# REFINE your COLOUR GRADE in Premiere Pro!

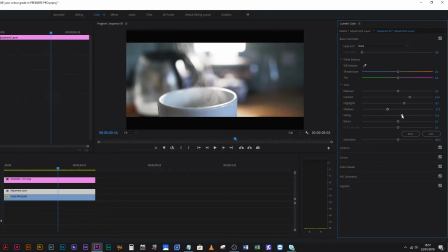[4:38]
I'm going to drop the shadows considerably. And then I'm going to increase the whites by about 12 and drop the blacks by about 12. And then I'm going to come to the curves. I'm going to plop a dot right there in the top of that bottom square, bottom left square,
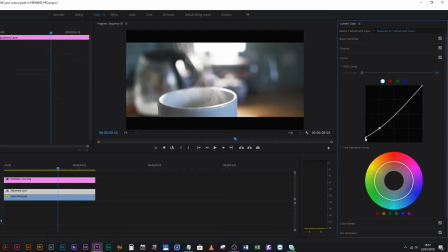[4:53]
and then dragging this bottom node upwards, I'm just going to curve that line a tiny bit. Okay, then back up to basic. I'm going to increase the contrast again, and then I'm going to drop the shadows just that little bit more to about there perhaps.
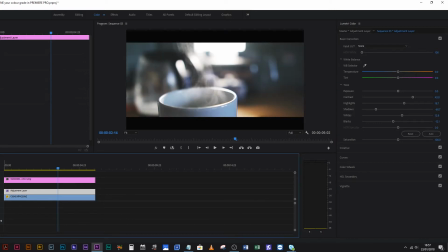[5:09]
And that way, if we turn this on and off, you can see the difference that's already making on the picture. It's looking much better. It's looking much more interesting. However, that steam just it's not quite punchy enough for me. So one way to make that punchier is to do what you would do in Lightroom or in Photoshop, which is to apply an adjustment area rather than adjusting the whole thing.
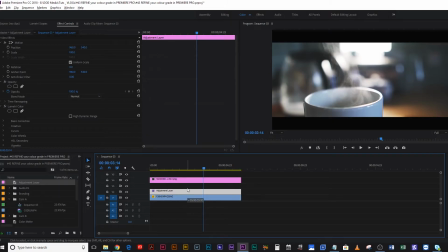[5:35]
I'll show you what I mean. Select your adjustment layer, hit Alt, and drag it up one, and that will create a duplicate of that adjustment layer. Now, that has the same lumetri settings on two adjustment layers, which means you're basically getting that like times two.
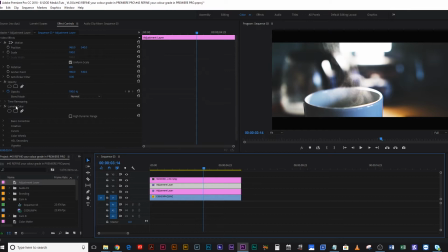[5:50]
So just come up here to your effects controls, and where you've got lumetri color on the second adjustment layer, just hit that arrow there, and it's going to reset that whole effects preset for that adjustment layer. Great. Now, here's where it gets fun. We're going to come over to exposure.
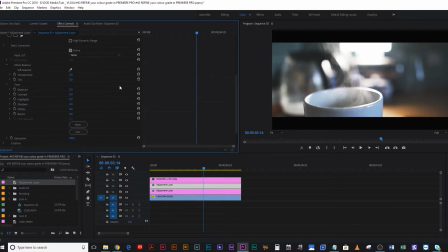[6:07]
We're going to bring the exposure up by, say, 0.3. We're going to bring the highlights up by about 30. And we're going to bring the shadows down by about 50. And we're going to bring the whites up by 15 and the blacks down by minus 15.
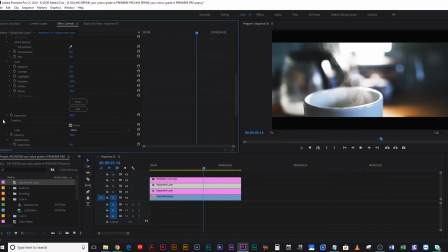[6:24]
All right. Then we're going to come into creative. And here we're going to add a load of sharpening. Let's go for, 40 sharpening. Cool. Now, with this done, I think it looks a little bit too much. I mean, this looks nice, and if I graded the whole thing like this, cool, that would be great, but that's not what I'm going for.
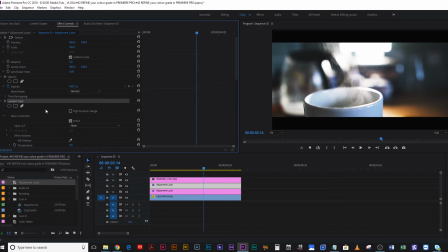[6:46]
What I'm going for is something more refined. So, if you scroll up to the top of your lumetri effect, you'll see these three things here. Now, I tend to go with either of these shapes for a mask because it's a little bit easier, saves you a bit of time. But I'm gonna go ahead and free draw a mask.
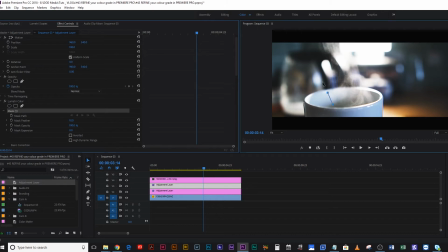[7:05]
And I want this mask to start around here, and I want it to come around all of this steam, like so, and come and converge down at the base of the glass, and then just move this up a little bit. Great, and what's happening now is that's masking that adjustment layer, so that secondary grade, simply to the area that you have selected.
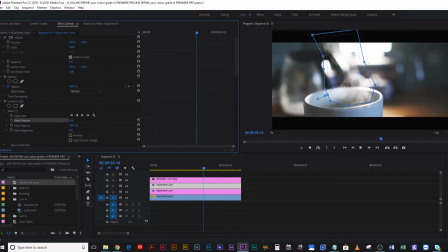[7:29]
So come along and give it a bit more feather, because to make it look natural, you need it to feather out. It's not gonna look good if it's just a solid line with zero feathering like that. You need it to feather out. Maybe, depending on what resolution you're shooting at, this is at 1080, so let's give it maybe 120 feather.
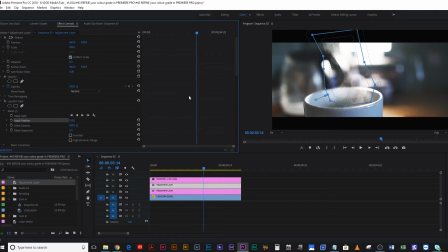[7:47]
Yeah, 119, 120, cool. And now we can come down and just fine tune that a little bit more. So I wanna actually drop those blacks even more. And you can do this, you know, relying on your monitor, or if you have some scopes up,
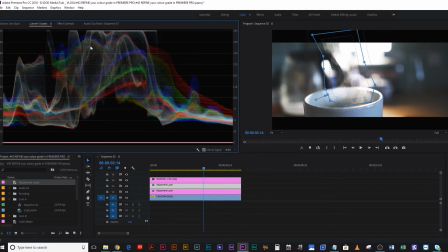[8:03]
because your scopes will give you a lot more of an accurate read on what you're actually doing. You can see all these crushed parts of white here are actually because of this backlight, which was just completely blowing out the shot. But I don't mind that. I don't mind blowing out certain parts of the shot. I mean, it's just cool.
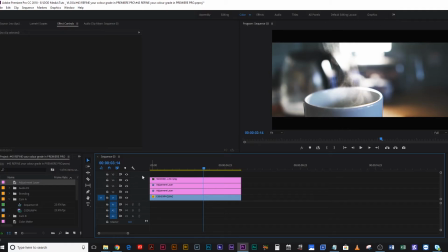[8:21]
All right, and already that is just looking so much sharper. Your eye is just drawn to that steam so much more. If I toggle this adjustment on and off, you can see just how much it's doing, and you really notice that sharpness in those particles of steam.
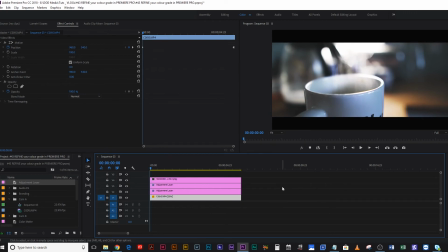[8:39]
It's fantastic.